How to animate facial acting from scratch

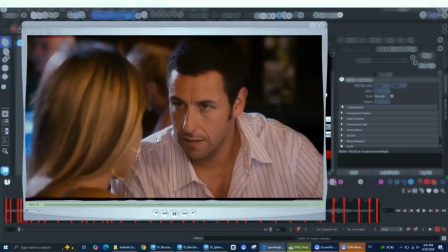And I found that all the acting is very natural, so I really liked it. So I was thinking, why maybe I can use
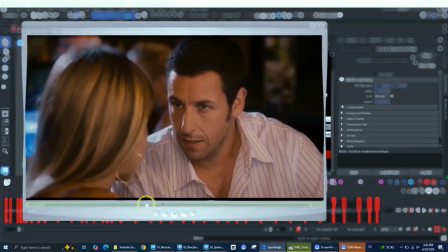hints and things from this, so I
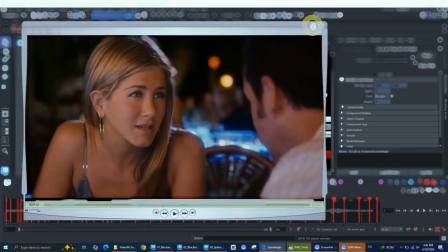can reuse kind of the emotions on the face on this character.
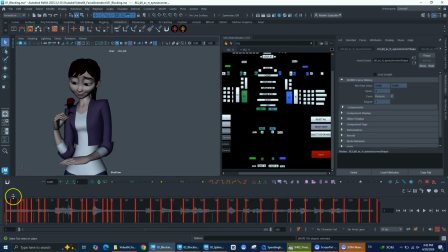So the first thing that I did, more or less what I did in the first shot, was setting up my scene. At this point, the environment is not here, but I was thinking, how can I pose this character doing something interesting? As you see, this is the first pass of blocking.
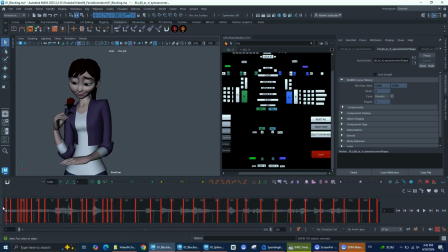So the first thing that I'm going to focus while doing acting is the same as normal blocking. So I'm going to focus in the golden poses, but in my golden poses as well, I'm going to start adding the emotions in the face. I'm adding how the character is going to feel.
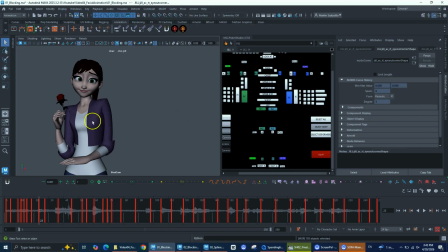As you can see, the pose is a bit too flat at this moment compared to what we have at the end. So this is my first pass of blocking, and
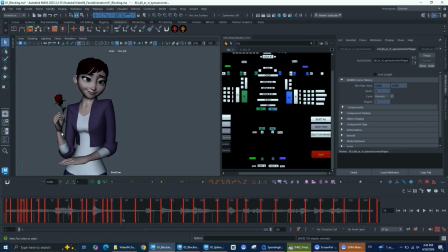here I'm adding all the emotions that I think, all the searching with the eyes, and for the mouth, what I'm doing is just adding the expression. So for facial acting, we shouldn't focus at the beginning in anything related to lip sync. It needs to be, the lip sync is going to come from the emotion of the character. So the most important thing is to pose your character and the emotion the character is feeling, and then we are going to add the lip sync to those feelings. If not, the lip sync is going to feel disconnected from what the actual emotion is. So as you see in this first pass of blocking,
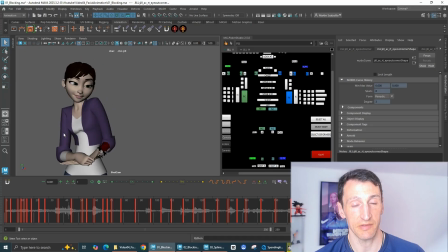I'm just adding all my emotions, all the internal process, how she's thinking, everything that she's feeling basically. So you can see all the eye directions are there, how the eyebrows are reacting,
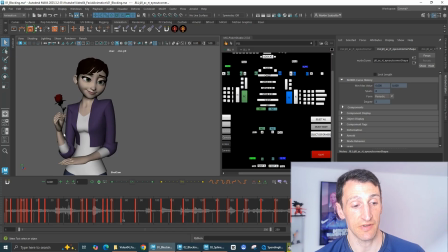and like she feels shy and a bit kind of I'm trying to see that she feels shy, she doesn't know how to convey what she wants to say.
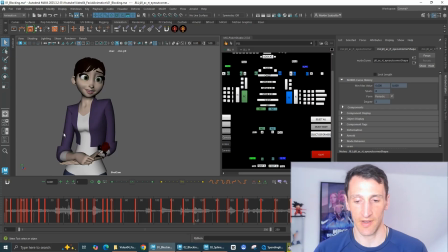So there is a lot of searching in the eyes, trying to find how to say what she's feeling at this moment. So this might be my first blocking. Once I was a bit more or less happy with this, I show it and I got the notes.
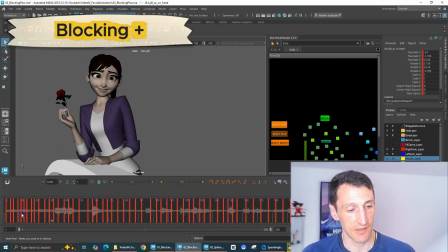So now you can see actually in the second blocking we have
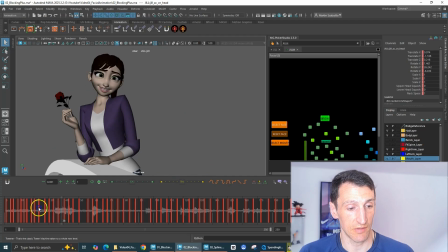a bit more advanced, adding more poses on this one, but already the pose is already more appealing.
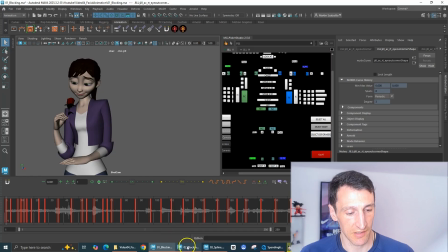Now in this one the character was feeling quite flat, and in this one I start feeling a tiny bit more
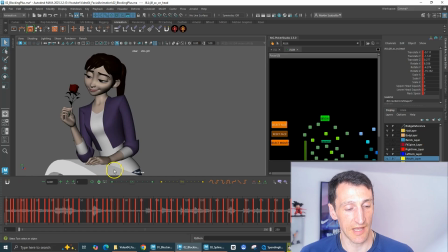leaning on this edge, so we can see the weight on that side. And now she's kind of, my idea for this was like she got the flower from this other person, and for that reason she's a tiny bit more confident to express her love.
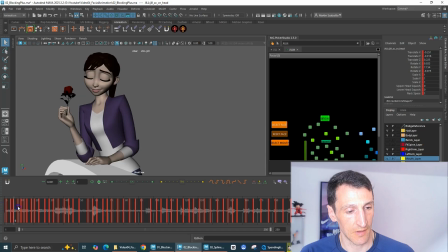So starts looking at the flower and take a deep breath. I think if I need to animate this nowadays, I will take out that kind of shaking the head. I think it's a bit too over exaggerated, but it's what the decision I made at that moment.
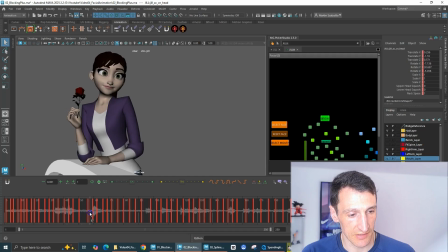And here, what I start doing is, here there is a hesitation moment, like should I say this or not? So she goes internal, and I start playing with the flower a bit with the fingers, like nervous.
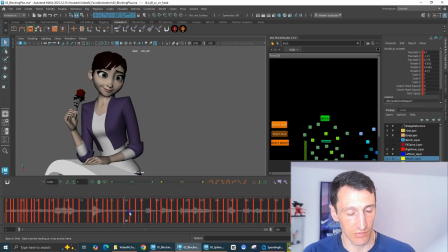And now it's like in this section what I'm trying to convey is she's kind of, okay, I'm gonna do this. It's like I'm taking back my confidence. And then she tries to keep eye contact, but she can't because she feels shy.
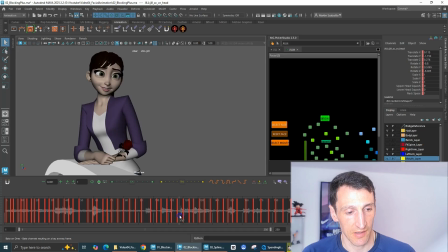So goes away with the eyes, come back, and keep saying, I think you're a really nice person. No?
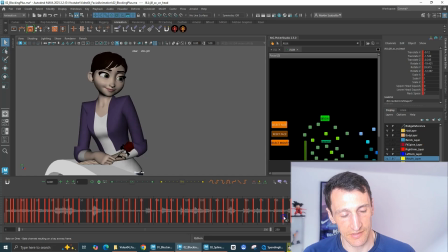And then kind of go to the side, like kind of in love. It was the intention there. And I was trying to play a lot with the twist and tilt, just to add a tiny bit more appealing to the poses.
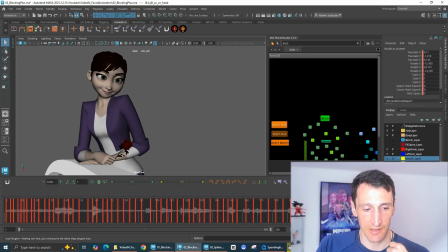And the intention of her being kind of shy and keeping her emotions inside. It's really hard for her to say what she's trying to say, so she's very nervous at this moment.
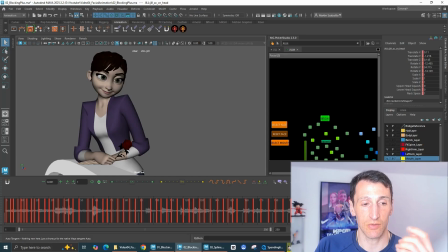So all the little eye darts and everything, what I'm trying to add is the feeling of nervousness on her. So as you can see, whatever is blocking a stage, in blocking what I'm focusing is, as you see, there is not a lot of lips in there.
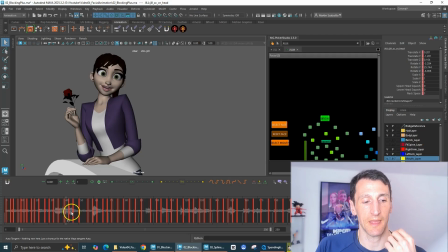It's just kind of the main expressions in the mouth and the eyes, and just the opening and closing of the mouth, especially in some phonemes or specific emotions that I want to convey really well.
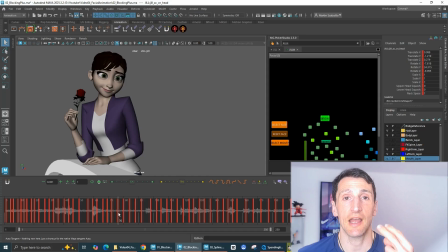But what is there is going to be all the eye intention, which is for me the most important part of the shot. Even here you can feel like I add a breath as well already. So I'm trying to put everything that is going to give this feeling of the acting.
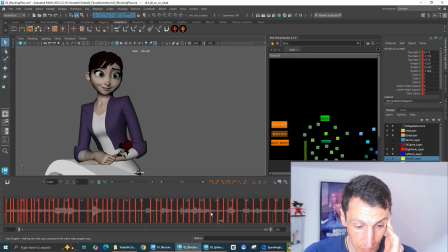Cool. Once this stage is done, what I'm going to do is go to spline and keep adding more and more information to this.
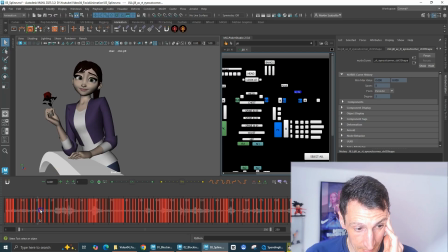So you're going to see here, I'm starting to add a bit of lip sync to this. everything feels a bit floaty at this moment. Because I think the time I was doing this, I wasn't doing the same workflow that I do right now.
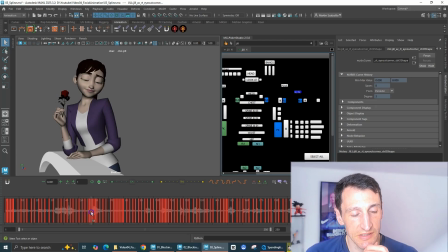So when I jumped to spline, and maybe I was missing some information, and still the character felt a bit floaty. But I'm start adding more details, like how the hands are reacting to the edge of this I don't know what it's that. I think it's a bridge, and
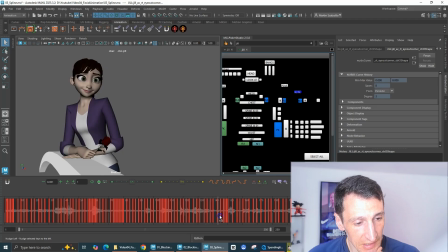I'm starting to add a bit of lip sync, everything that is happening in the head, all the acting in the eyes, and trying to start making everything a tiny bit more organic. Here, for example, there are some errors, like the eyes are going up and we see the white of eyes at this point.
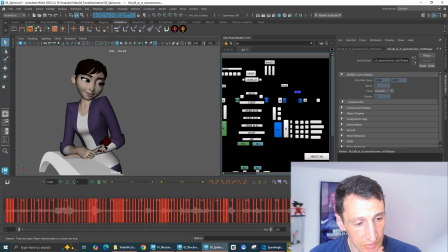But I'm already starting to add more and more information. In the spline pass as well, as I did before, I'm going to try to find the right weight, trying to see that all my thinking process are landing really well, and the lip sync start reading a tiny bit better.
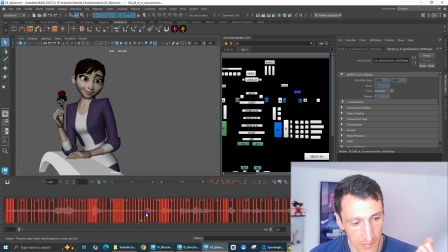Once I'm happy with my spline pass, especially for the body, what I'm going to start doing is, once I have all this information that I think, okay, the body weight is right, and I feel like all my intentions are there, now I'm going to start actually going in and start polishing by parts. So as you can see now, this is my first file of polishing just the eyes. So what I'm going to do is concentrate myself in the eye mask. Before jumping into this, I think something that it helped me a lot, especially in the latest years. I recommend this book, if I can, to anyone who is looking at this. It's Anatomy of Facial Expressions, this book. So this book helps a lot to understand how all the muscles in the face work, and how actually everything is connected. So it's not like we have two different parts in the face. It's like, it's not just the brows and the eyes and then the cheeks and the mouth. Everything has a role to play.